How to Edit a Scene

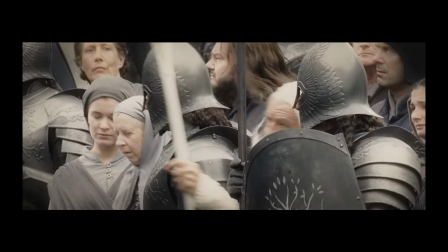Gandalf, aghast at the madness of throwing away men's lives out of pride.
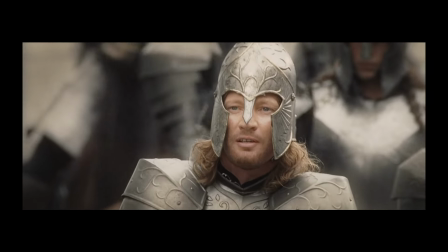Faramir, empty at the knowledge that his father loves his dead brother but doesn't care about him.
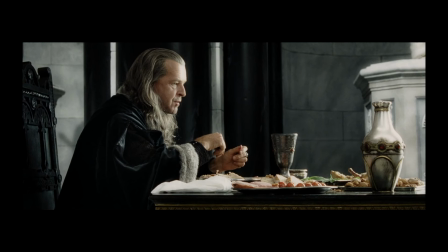Denethor, cold and uncaring as he eats his dinner while his son and subjects are slaughtered pointlessly.
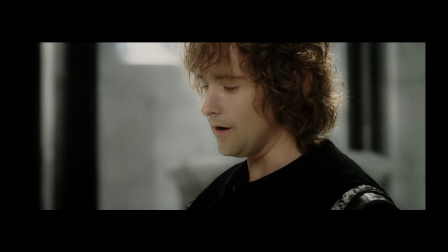And Pippin, turning his tears into a song for the amusement of the terrible lord he is sworn to serve.
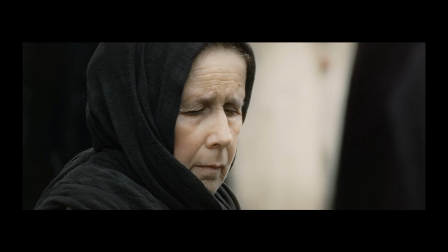You can see the choices the actors made to embody their characters.
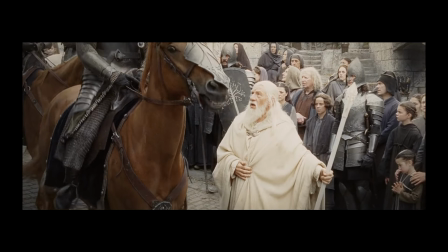Faramir barely looks at Gandalf while he talks to him, trying to avoid being dissuaded from the course he's taken.
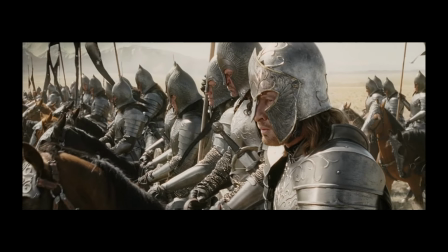Once out of the city, his gaze is fixed on the ruins of Osgiliath out across the plain.
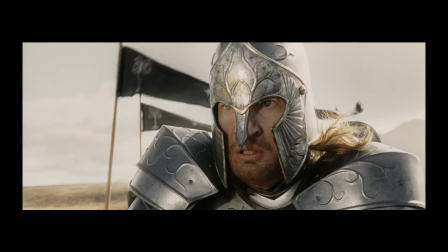He knows he is riding to his doom,
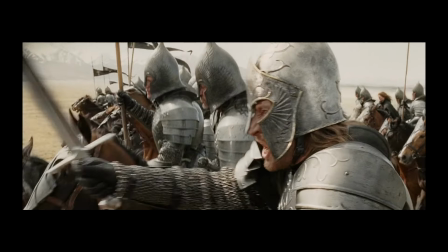but he is determined to do what his father has asked of him and try to live up to the great deeds of Boromir.
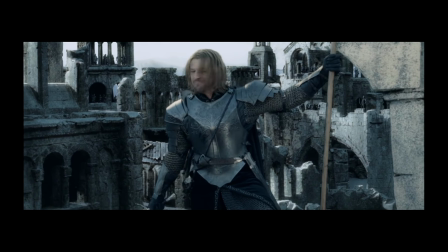Never again will the land of my people fall into enemy hands!
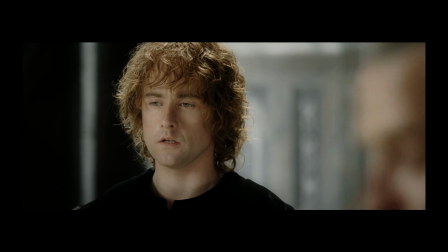Pippin is teary-eyed the whole time he waits on Denethor, grieving while his lord blithely munches on tomatoes.
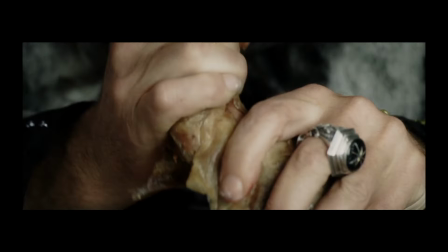Denethor devours his meal with relish, twisting apart chicken and stuffing his mouth.
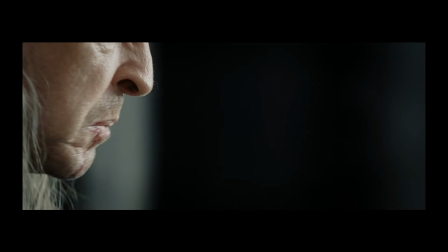Not only does he not care about his son's sacrifice, but he can enjoy a good meal while the rest of the city watches the one-sided attack in sorrow.
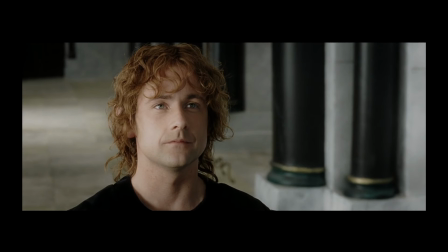If you want a scene to emotionally resonate with your audience, you need actors who can deliver emotionally resonant performances.
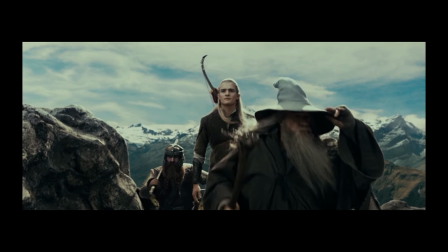This scene, and the Lord of the Rings films as a whole,
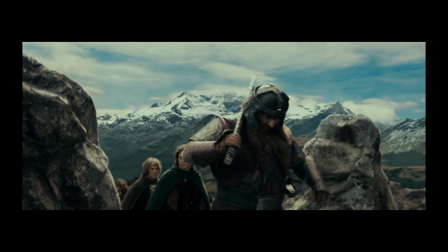work because the actors are both very good at what they do and are also very well cast.
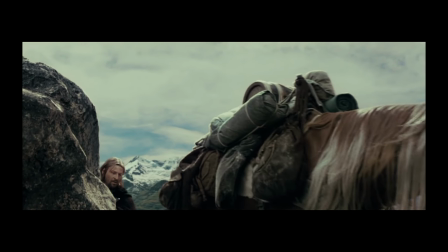There isn't anyone I can think of in these films who seems miscast, like they should have played someone else or don't really fit as the role they have.
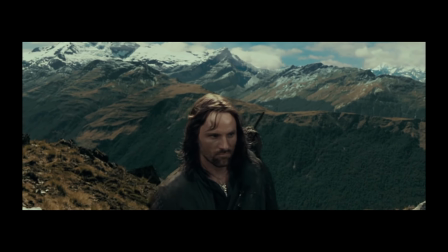This is quite impressive, especially since it's not just renowned actors like Sir Ian McKellen in the scene,
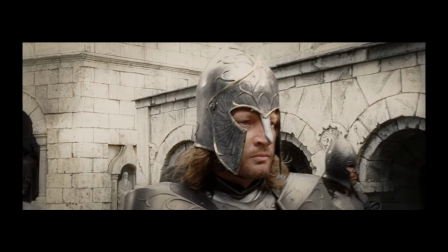but also relative unknowns, especially when these movies were made, like Billy Boyd and David Wenham.
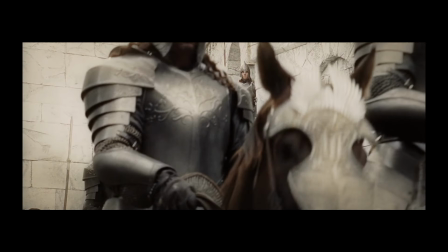Next, the music and sound mixing in this scene add a great deal to the emotional gut punch it delivers.
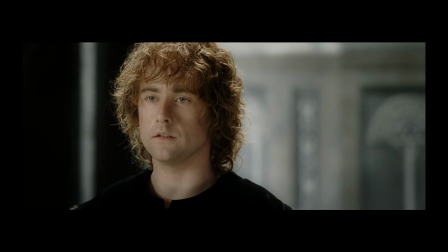The song Pippin sings is the most obvious piece here, but there are some nice other touches too,
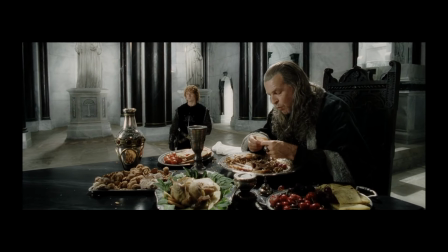like the sound effects as Denethor brutally rips apart chicken and squelchily bites down on tomatoes.
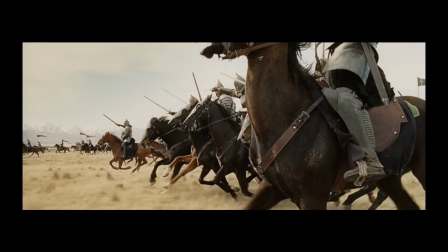The mixing is also great in that there is almost no ambient sound as Pippin sings,
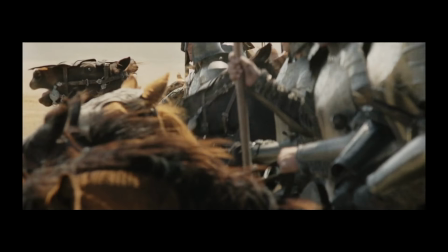so all we hear is his singing and a few key dramatic sound effects, like the horse's hooves, or the sword being drawn,
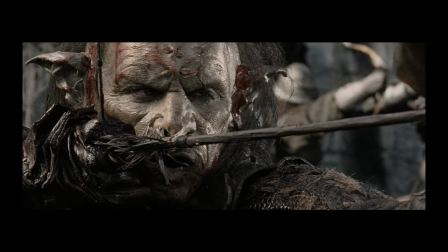or arrows releasing from bowstrings.
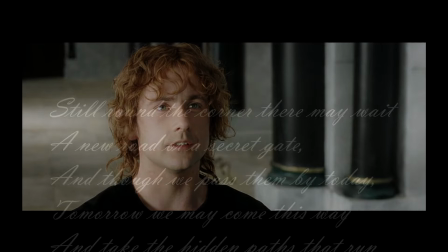The song's melody was composed by Billy Boyd himself, while the lyrics are adapted from a poem in the Lord of the Rings book.
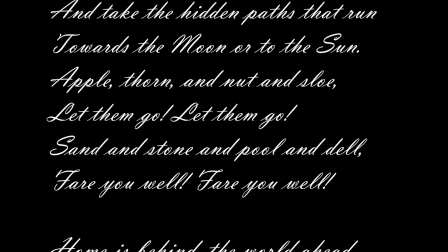The poem in the book is a walking song that the hobbits sing as they make their way through the Shire towards Frodo's new house at Crick Hollow.
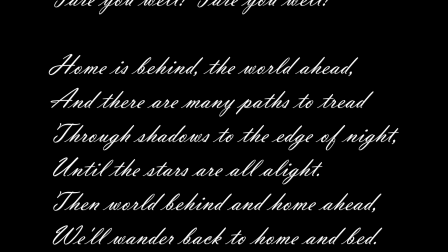This song was transplanted to a completely different scene for the movie,
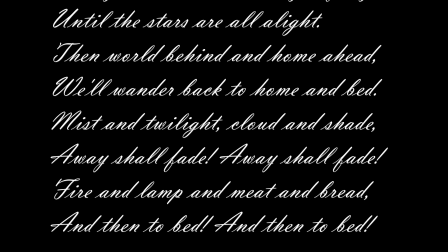and the lyrics in the movie version were changed slightly to give a more melancholy feel to the song.
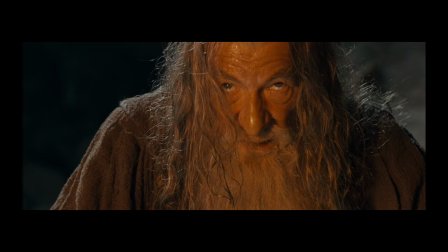Even so, I admire how much of the book's poetry and dialogue wording is used in the films.
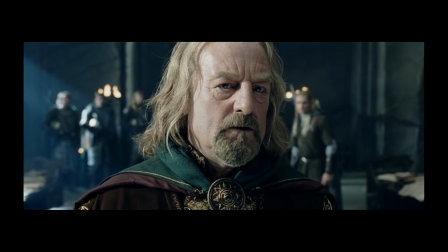Although it may be placed in a new context or spoken by a different character,
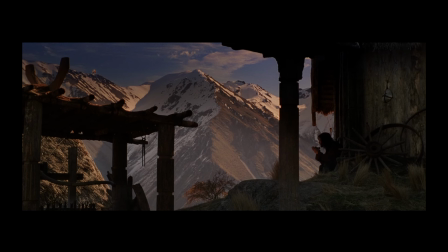it shows how much respect and appreciation the film's creators had for the material they were adapting.
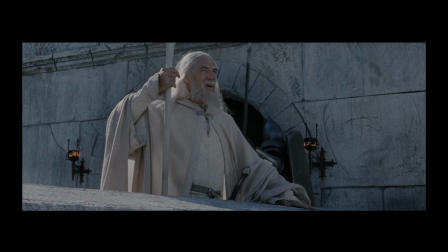That just seems like it's getting increasingly rarer and rarer these days. But I digress.
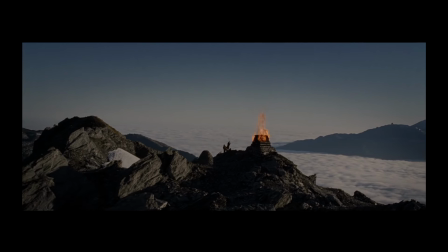Music and sound in general are extremely important aspects to consider when creating an emotionally charged scene.
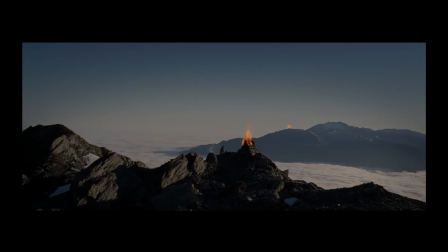Music is powerful.
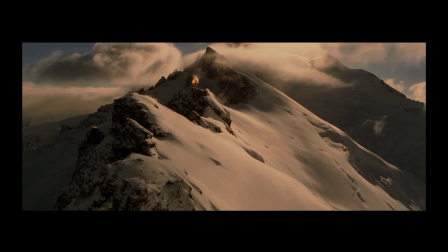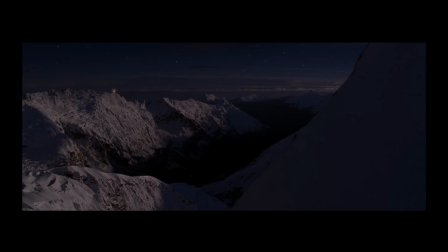Beyond any other art form, it touches the emotions most easily and most often.
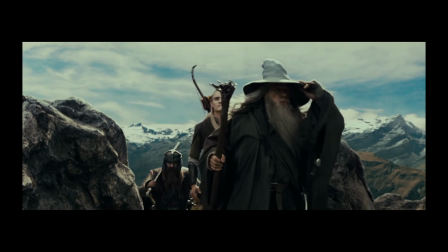Just think about it. How often have you gotten goosebumps or felt tears in your eyes when reading a book or looking at a painting,
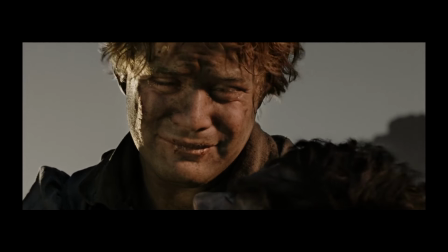compared to when that song or that piece of music comes on?
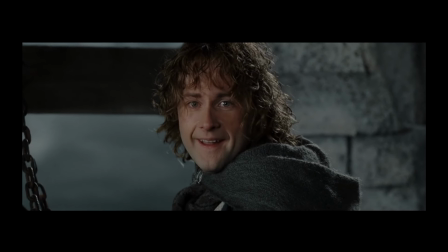Because of this, music is instrumental, see what I did there, in manipulating the viewer's emotions.